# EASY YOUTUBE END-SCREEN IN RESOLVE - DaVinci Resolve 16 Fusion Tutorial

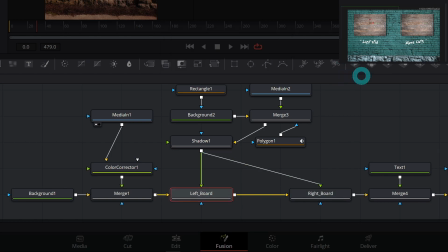Now let's select each of these and go up to our inspector, and we're gonna keyframe center for left board and select right board, keyframe center for right board.
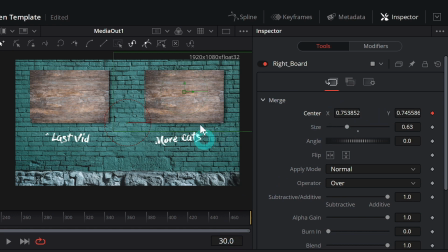So we're saying at 30 frames, we want the center to be right here. So basically we want these to end up right where they're at.
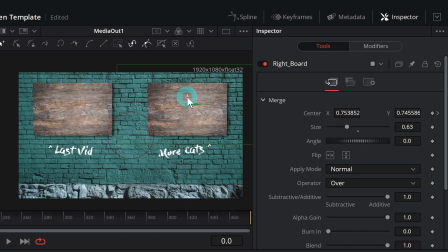And then over at 0 frames, we're just gonna take each of these and just push them up. Something like that. Let's see how it looks. Okay, so that works, but it's not the most interesting.
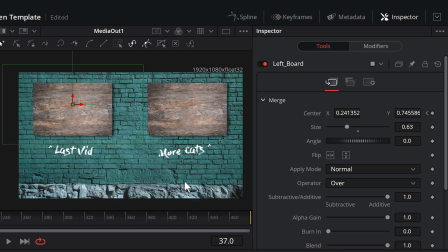It'd be a little more interesting if they moved, you know, maybe one and then the other. Easy way to change that is in the keyframes panel up here in the upper right hand corner.
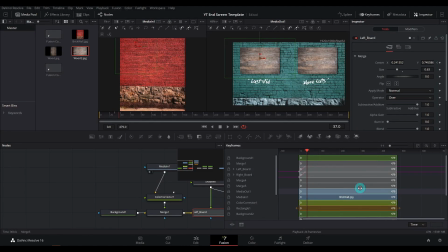I'll click on keyframes. That'll pop open a panel here. And this is just the timing of everything that's animated.
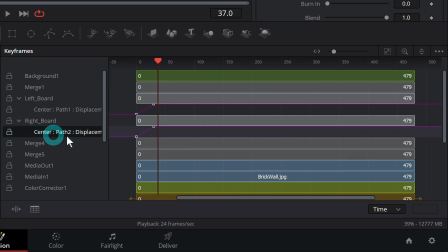Let's say we want the right board to come in a little bit after the left board. I'll select here where it says center and grab any of these points and just move it a little bit to the right. And now that'll kind of offset our animation up here.
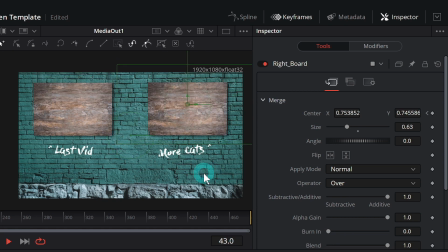So if we play it back, we'll have one and then the other, which is fine, but these come to a stop too quickly and it's not very natural. So let's change this animation to be a little bit more smooth. That happens in the spline panel. So I'll close my keyframes panel and open up the spline panel.
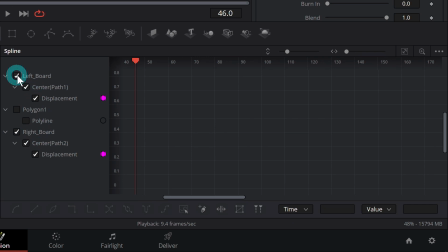And down here, let's just select anything that we want to change, left board and right board, and hit this zoom to fit button. That'll give us the graphs of the animation here. And what I'll do is select the last keyframe of each of these animations and I'll hit F on the keyboard. F is for flatten.
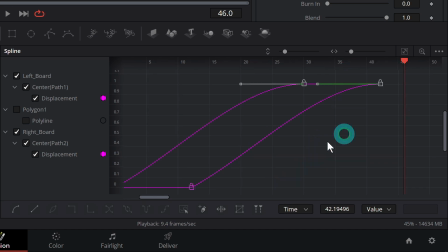So it takes this little handle and it makes it flat, which just means that this will eventually come to a stop just real gradually. Yeah, real nice, you know, just chilling. Right.
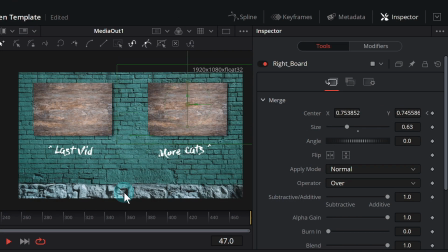Turn off our spline panel. Let's see how this looks. There, that's nice. And from here, you can go crazy and add a logo. You can add a little place for your little sub icon. But that's pretty much how I do it. Use the guide to figure out how big those elements can be.
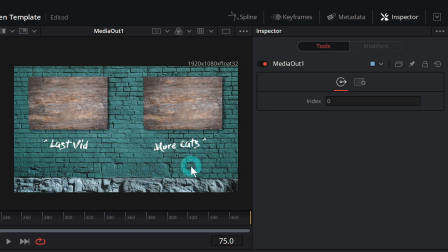And you can just make a nice little background for it to sit on. Get all animated. Looking pro. So there you go. Not too bad, right? If you want to learn more about making videos for YouTube, we actually have a specific guide on that right here. So check it out. Oh, man. Teaches you all about how to do an unboxing video, which, you know, I don't know if you're into unboxing videos. Have they ever done an unbagging video? Are there any horse socks?